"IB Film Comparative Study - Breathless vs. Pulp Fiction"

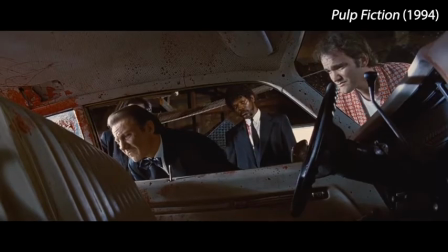248s
Ultimately, the techniques used by Tarantino and Godard help to develop their individual directorial styles,
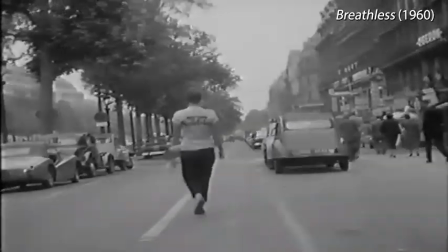253s
making them stand out and be recognizable as a Godard or Tarantino production. This leads us into the second criteria of being an auteur, personal style.
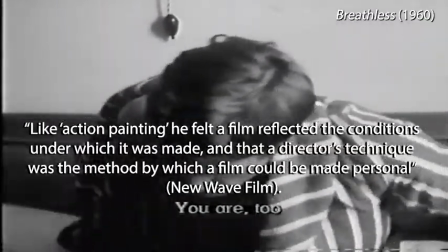261s
Godard believed that, like action painting, he felt a film reflected the conditions under which it was made, and that a director's technique was a method by which a film could be made personal.
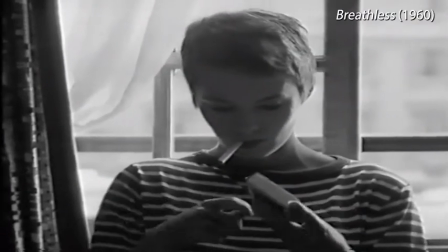269s
This can be seen in the writing of Breathless. Instead of writing Breathless in pre-production, Godard wrote Breathless day by day on the set, allowing the actors to improvise.
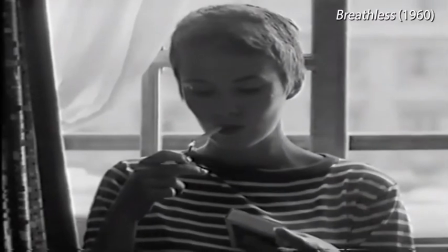277s
This directorial choice allowed Godard to constantly be able to adapt his film, making it more reflective of his personal vision.
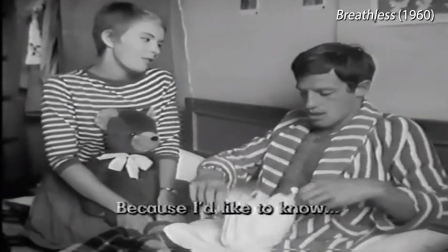283s
However, this decision was confusing to the actors, as they often forgot their lines.
Il y a quelque chose chez vous que j'aime, mais je ne sais pas quoi.
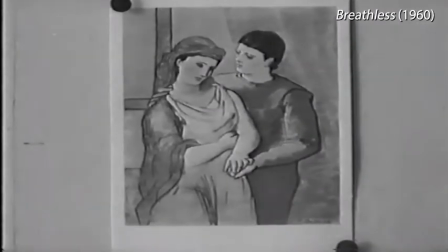291s Je voudrais qu'on soit Romeo et Juliette.
Oh là là. As seen here, Godard uses editing and post-production to fix the actors' mistakes.
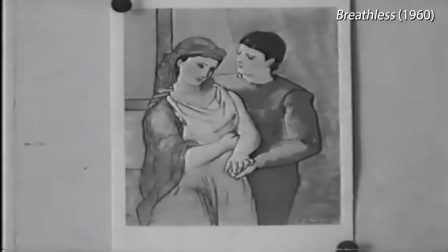299s
as Romeo and Juliet was not set in the original footage.
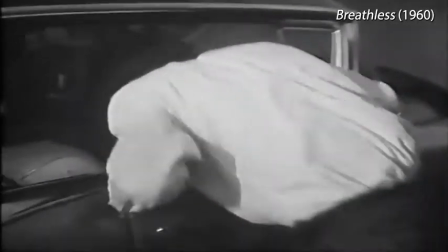301s
Additionally, personal style can be seen in Godard's rule-breaking editing, which can be seen when Michael shoots a cop in the fast-paced sequence of shots.
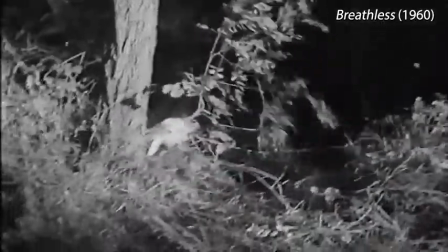308s
Godard had to cut down the original length of the film all the way down to 1 hour and 30 minutes. He did this through an extensive use of jump cuts and by breaking traditional continuity similar to Tarantino.
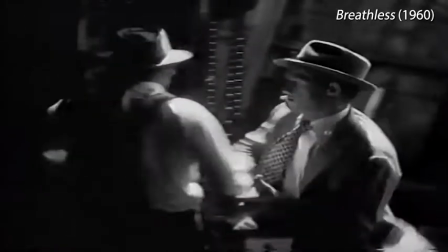317s
The same rapid succession of shots can be seen in this scene.
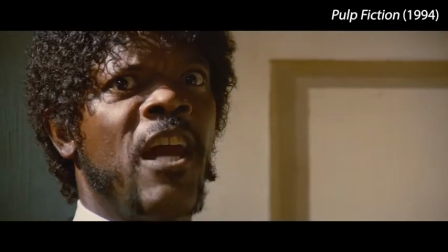324s
Similar to Godard, Tarantino also wrote his screenplay. He is known for his witty dialogue, and that makes up part of his personal style.
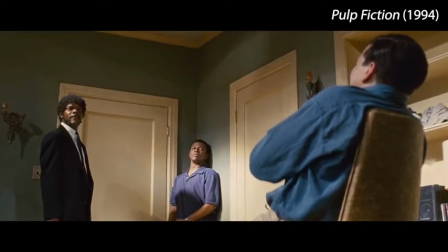330s And you will know my name is the Lord when I lay my vengeance upon thee.
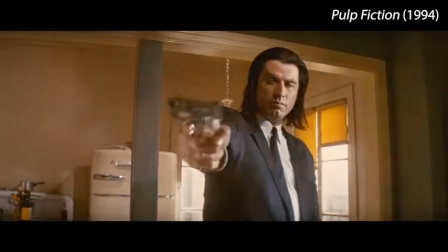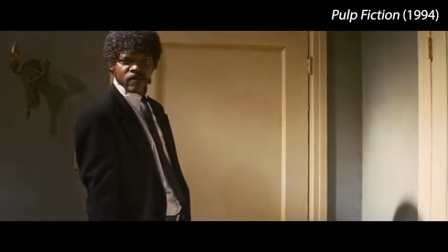342s
One of the most notable and prominent features of a Tarantino film is his portrayal of violence.
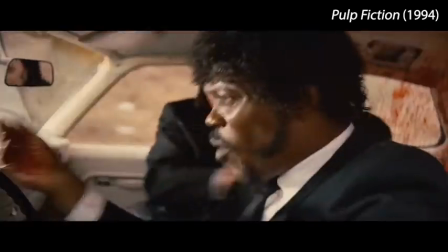348s That God came down from heaven and stopped. Oh, what the fuck's happening? Oh, man. shit, man.
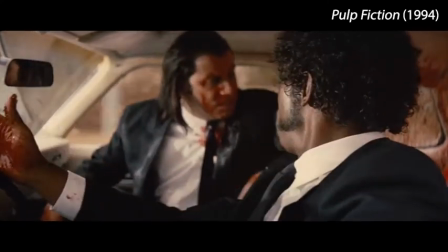353s Oh man, I shot Marvin in the face.
Tarantino chooses to portray violence in a highly realistic and gruesome way.
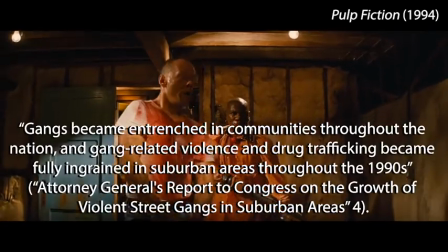359s
This also reflects the context under which Pulp Fiction was made, as in America during this time,
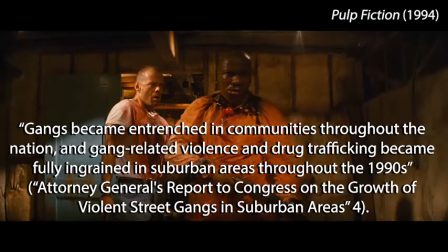364s
gangs became entrenched in communities throughout the nation, and gang-related violence and drug trafficking became fully ingrained in suburban areas throughout the 1990s.
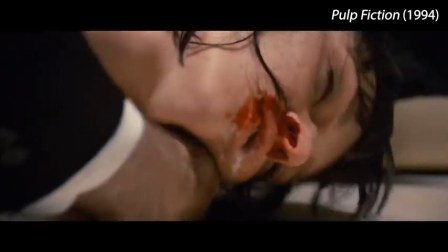371s Oh, fuck me. Fuck me. Oh, come on, girl. We're getting out of here.
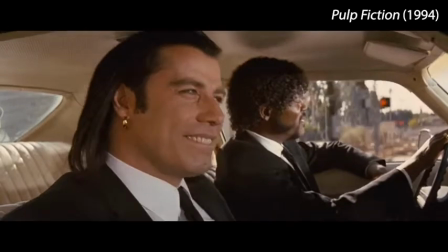376s We gotta walk now.
Furthermore, both directors handpicked their actors.
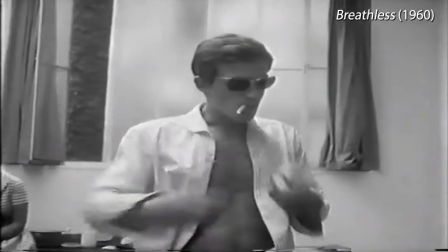380s
This adds another layer of personal style in that the film is able to be true to the director's vision, and both of these directors are able to create memorable and distinct characters, which is furthered by the interior meaning of Breathless,
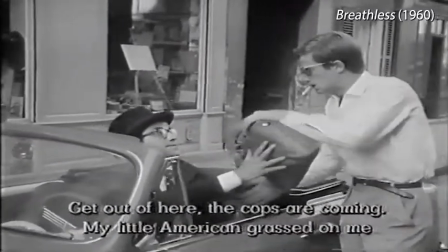389s
which is the final criteria for being an auteur. Interior meaning is reflected through the film's themes and the intent of the director.
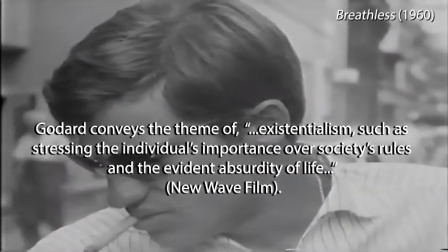396s
Godard conveys the theme of existentialism, such as stressing the individual's importance over society's rules and the evident absurdity of life.
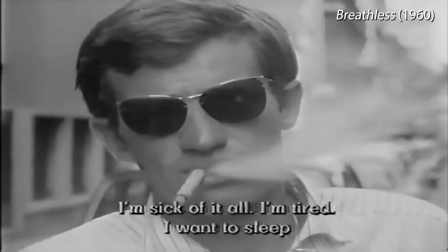403s Oui, j'en ai marre. Je suis fatigué. J'ai envie de dormir.
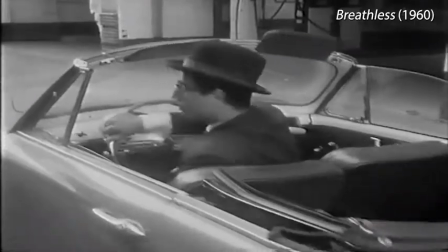408s
This theme can be seen in Michael's constant avoidance of the cops until he is eventually betrayed by Patricia,
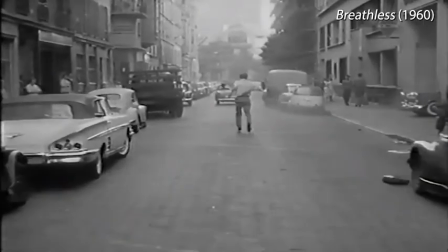413s
and society's rules have finally caught up to him as he is shot and killed by the cops.
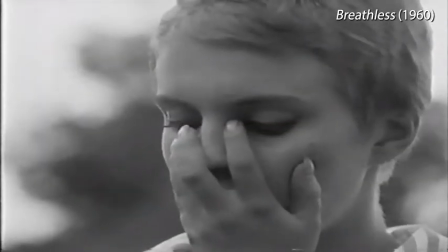422s
Michael then realizes the evident absurdity of life.
C'est vraiment dégueulasse.
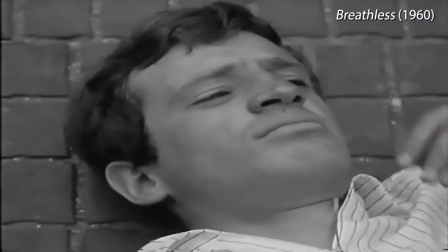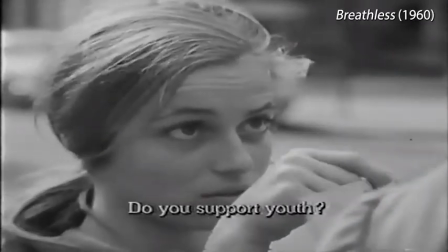432s
In addition, interior meaning can be seen in Godard's influences and intentions in making Breathless.
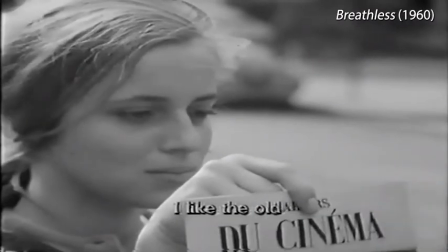439s
In this shot, we see a girl holding up a magazine called the Cahiers du Cinéma, which Godard was an editor for prior to being a filmmaker.
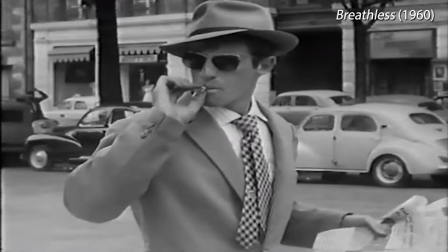445s
Godard was also massively influenced by American cinema, as seen in Michael's costume design resembling an American gangster.
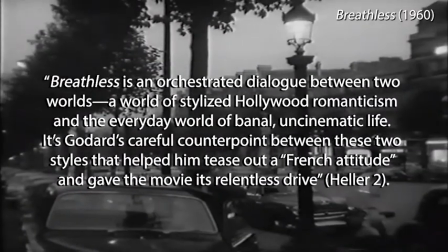452s
Breathless is an orchestrated dialogue between two worlds, a world of stylized Hollywood romanticism and the everyday world of banal, uncinematic life.
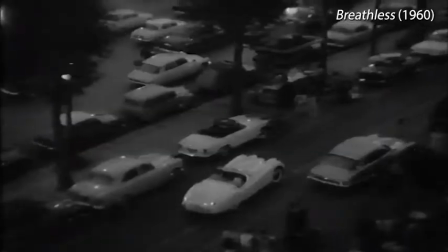459s
As seen in the mise-en-scène of the grimy and chaotic streets of Paris, Godard intentionally chose to shoot in actual settings, adding to the realism of Breathless.
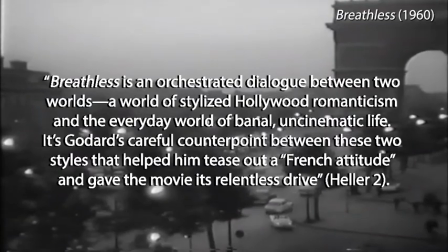466s
It's Godard's careful counterpoint between these two styles that helped him tease out a French attitude and gave the movie its relentless drive.
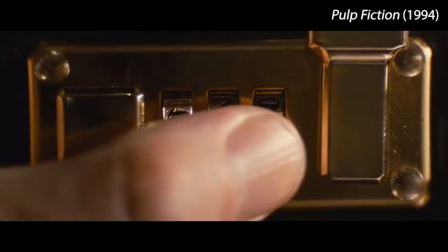473s
On the other hand, Pulp Fiction's interior meaning differs in that Tarantino's intent was to create a film for the moviegoer.
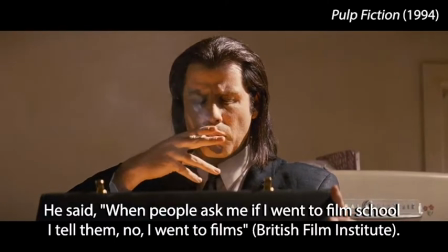479s
He said, "When people ask me if I went to film school, I tell them no. I went to films."
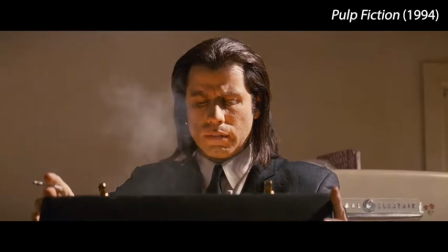484s
Tarantino makes films to intrigue and captivate the viewer, his younger self.
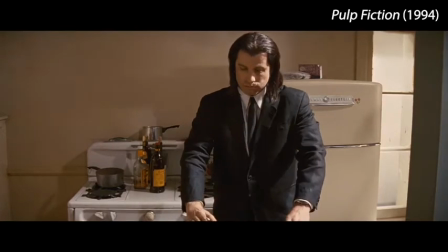488s
He does this particularly well in Pulp Fiction with his disorienting chronology and the development of mysterious elements such as the briefcase.